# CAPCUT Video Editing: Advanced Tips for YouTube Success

hi everyone you probably know this already in order to grow fast on youtube you need to have a solid video retention rate so what is the secret sauce making high quality and super engaging videos when it comes to video editing tools cap cut is not only a great option for beginners but it is also a budget friendly one especially when compared to professional software like a premiere pro but here's the real deal can cap cut genuinely assist you and crafting those polished viewer magnet videos that are not only hooked them in for longer but also propel your growth. Well today is your lucky day because in this video I will show you some advanced tips and tricks that will give you content a turbo boost in the turbocharger world. Stick with me until the end. I've got something to share about using CapCut in a way that is right in the wave of YouTube current popular trends. Let's dive right in to These days, we all know that people have shorter and shorter attention span. If you're making a talking head video like this without adding interesting v-rolls and different background compositions, it's really easy to lose the attention of your viewers. And they end up clicking out of the video and the algorithm will stop pushing the video to more people. I know how that feels. So instead of shooting the video in a static scene, you can use free template in Canva Pexels to spice things up, and make your video look more interesting.
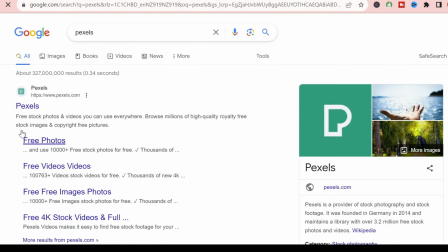[1:33]
Ok, let me show you how you can do that. You can get free video backgrounds from both Pexels and Canva, let me show you on Pexels first.
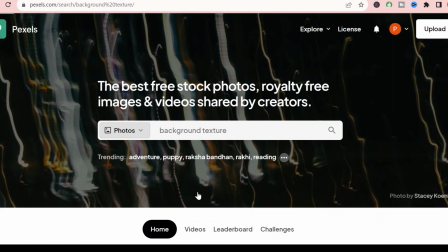[1:42]
Go to Pexels website in the search bar, type in background texture, then it comes up with all kinds of backgrounds that you can choose from.
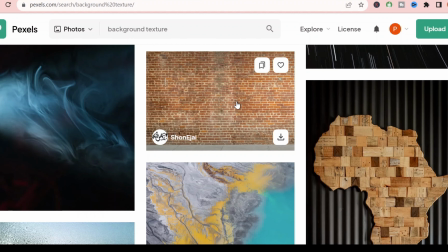[1:50]
In this case, I'm going to choose the brick wall lock-in background. Then click on free download.
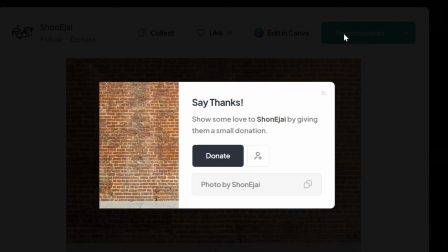[1:56]
Wait for a few seconds. A save as pop-up window will show up.
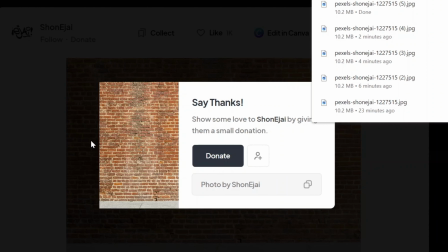[2:02]
Then save the file somewhere you can find it on your computer. For this background, you can even add a bit of decor if you want to.
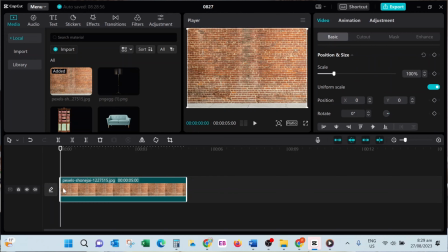[2:09]
I usually just go to PNG Win website to look for transparent graphics that I want to add to my background.
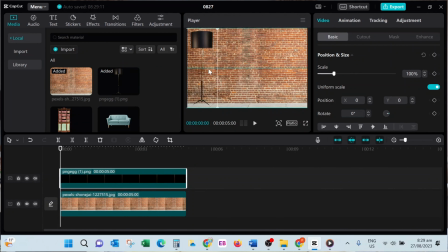[2:17]
As you can see here, I added a floor lamp, a couch,
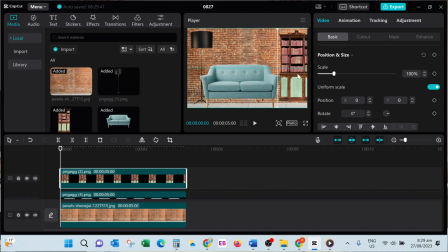[2:25]
a bookcase, and the painting on the wall.
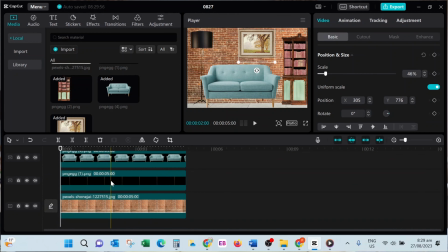[2:36]
The trick is to add the blur effect to make it look like a professional camera background defocus.
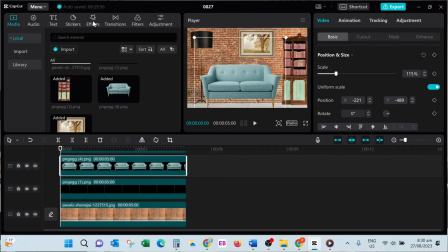[2:42]
How you can do that is in your effects tab, find the blur effect,
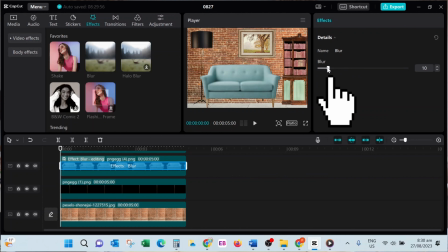[2:48]
then drag it down to your overlay or your furniture items and then adjust the blur dial to make your desired blur
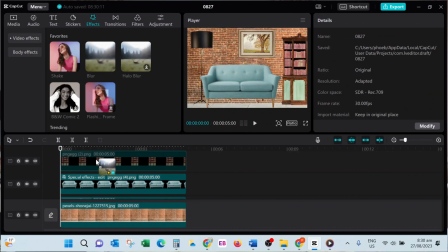[2:57]
in this demonstration i have both used free background from canva and pixels
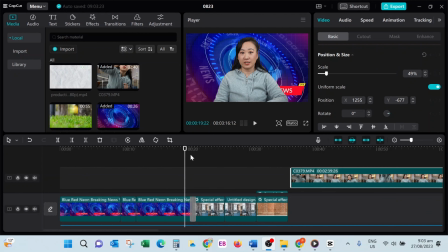[3:02]
so i can switch things up a bit for my video preventing my viewers
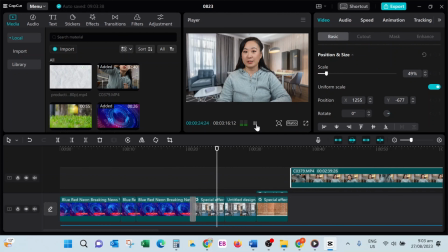[3:07]
from getting bored oh don't forget to use your talking head video as overlay
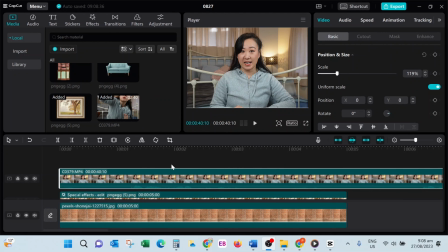[3:12]
then go to cut out on the videos in the top right corner click on auto cut out and cap card can remove the original background if
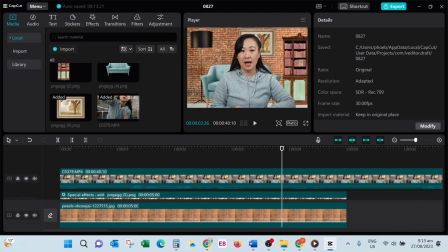[3:27]
you want to make your video even more dynamic you can use keyframe to make an entry when you come onto the screen all you need to do is at
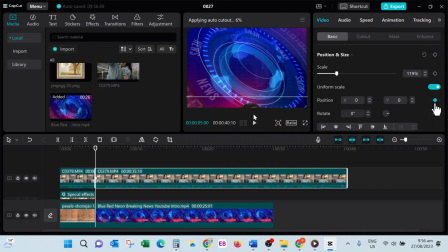[3:35]
the beginning of your talking head video click on a little diamond shaped button beside position on the position and size of basic type of video on the right hand side of the cap card then move the overlay all the way down and